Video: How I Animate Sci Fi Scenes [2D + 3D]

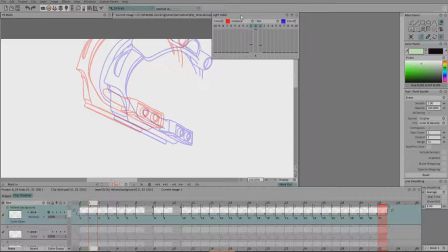8:19 The red shows the previous frame, the blue shows the frame after it and we can use the light table function of TV paint to move them both into position like that and just start manually drawing between them to create our in-between of the helmet like so.
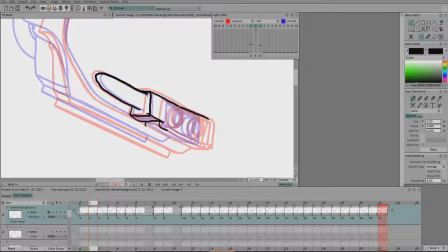8:38 But as you can see, this is how we got into this mess in the first place. The helmet's very complicated and if we've got the helmet as a 3D object then why not just use the 3D software to in-between for us. The helmet at least, we'll have to draw the rest of the character but we can get Cinema 4D to in-between the helmet for us.
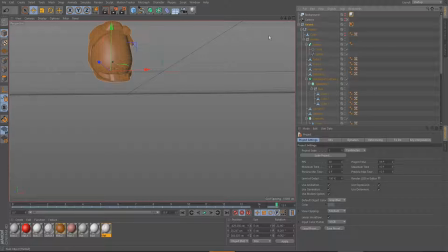8:56 So we go over to Cinema 4D, as you can see everything is looking as it did before.
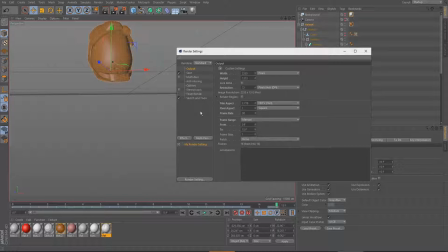9:03 Turn off the background, make sure Sketch & Tune is on, and I will render this out again exactly like I did before, except this time I'll double the frame rate which will give us twice the number of frames. Here it says the frame rate was 30 and that gave us 16 frames,
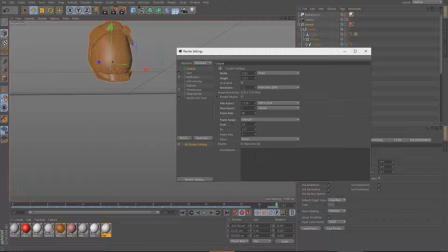9:20 so we'll change this to 60, that will give us 31 frames.
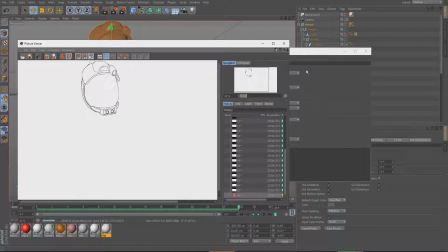9:26 RENDER! So basically what this is doing is it is rendering the in-betweens for us without us having to do any work.
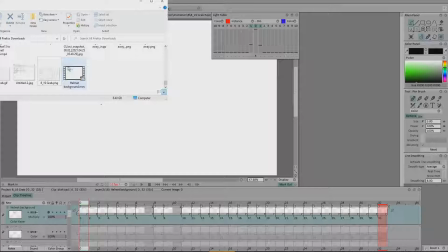9:37 There we go, that's done. So I will export this out, then I'll drag can drop this into TV paint again.
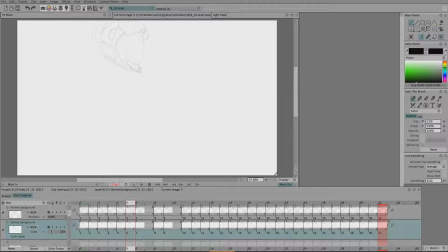9:46 What you should be able to see now is that between each of our keyframes we have a completely new helmet that
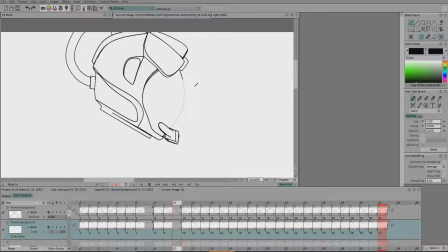9:53 Cinema 4D just rendered out for us at absolutely no extra time cost to us or to me. What I'll do now is in between these faces so
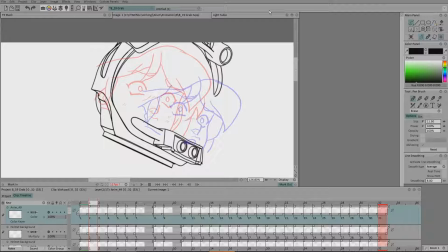10:09 I will see you in an hour or two.
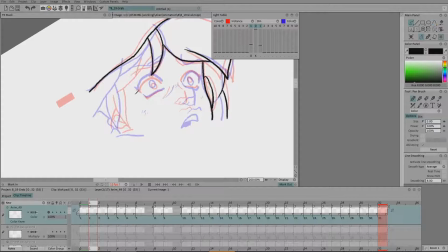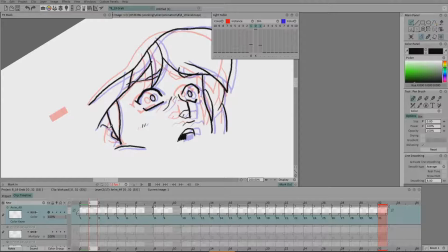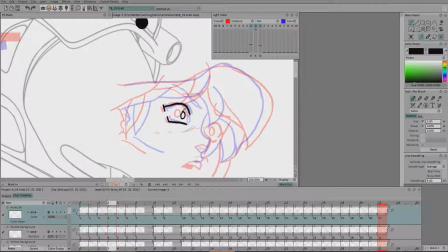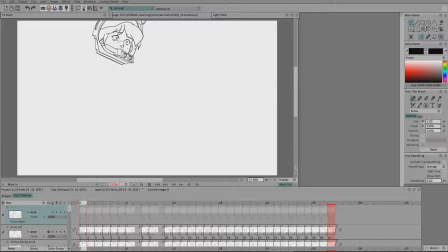I'm in the faces and now it looks like this so a little bit smoother now I'm gonna
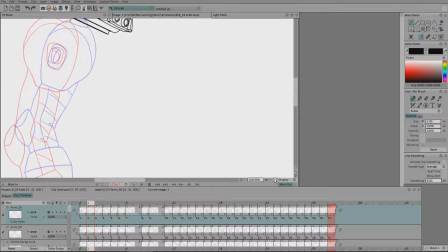10:40 in between the rest of it the body the arms all that stuff so see you in a few hours
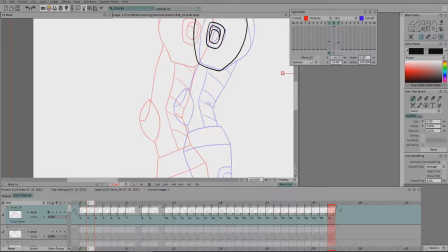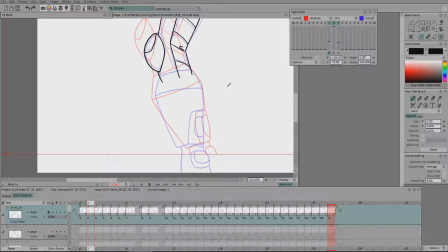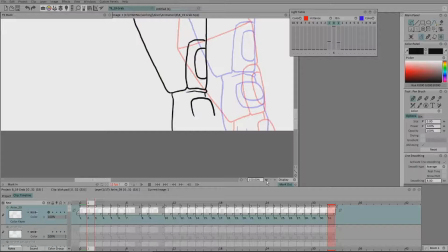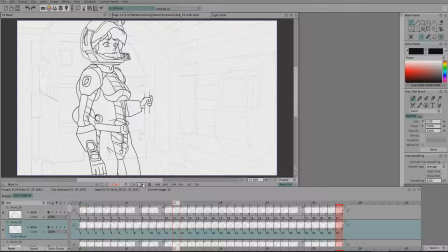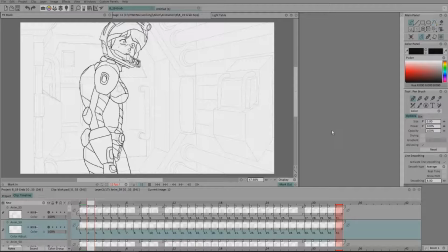11:06 it's two hours later and I finished the in-between it looks like this now there are still some pauses in there so I'm gonna add more in-betweens and crank the frame rate up so I'll see you in a couple of hours Okay,
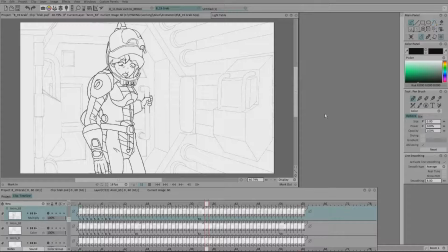11:20 so it's about 8 hours later, it's jumped up to 60 frames now, and it looks like this. So yeah, not bad, I've added stuff in like the hair flipping around when she moves quickly.
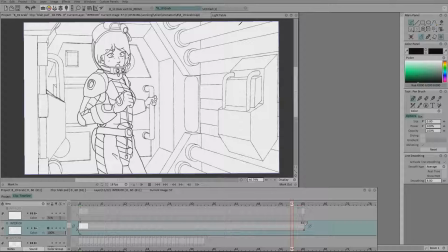11:33 So that's done, now this background, this background needs to be coloured.
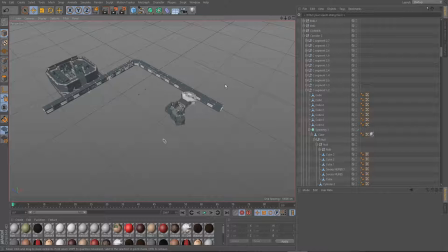11:38 The background as you can see, it's actually a 3D model rendered out in lines.
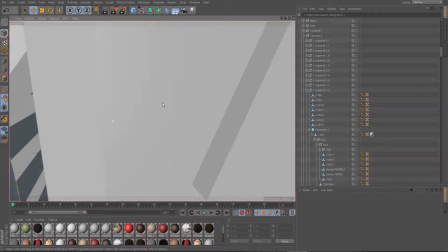11:42 For this film I made a very rough 3D set so that everything would remain consistent,
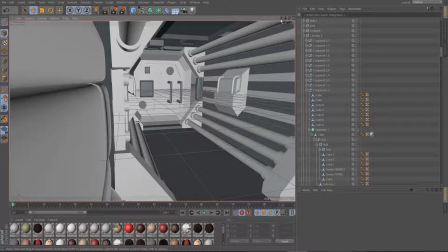11:49 I would always know where everything is and here's the exact part of the corridor that we're in at the moment
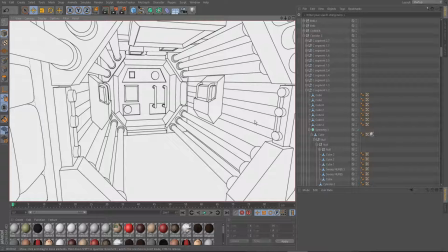11:54 I just did the sketch and tune thing and rendered it out as lines like so so I
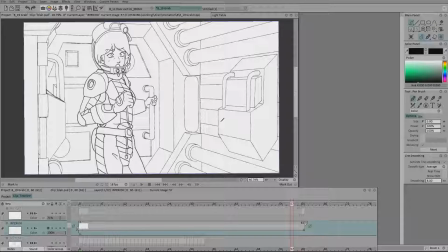11:59 did this for all of my backgrounds Such as the one in this scene here,
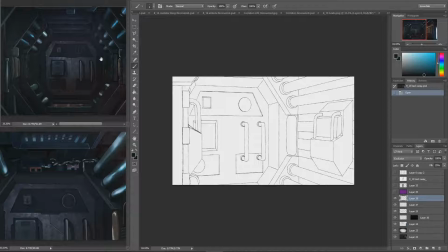12:03 and then I will take the background over to Photoshop and color it by hand I have a couple of previous ones open here that I can use for color reference. So everything stays Consistent, so let's let's get coloring this.
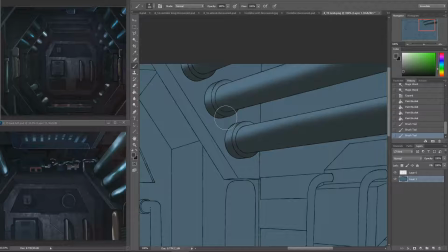12:16 I'll see you in a little bit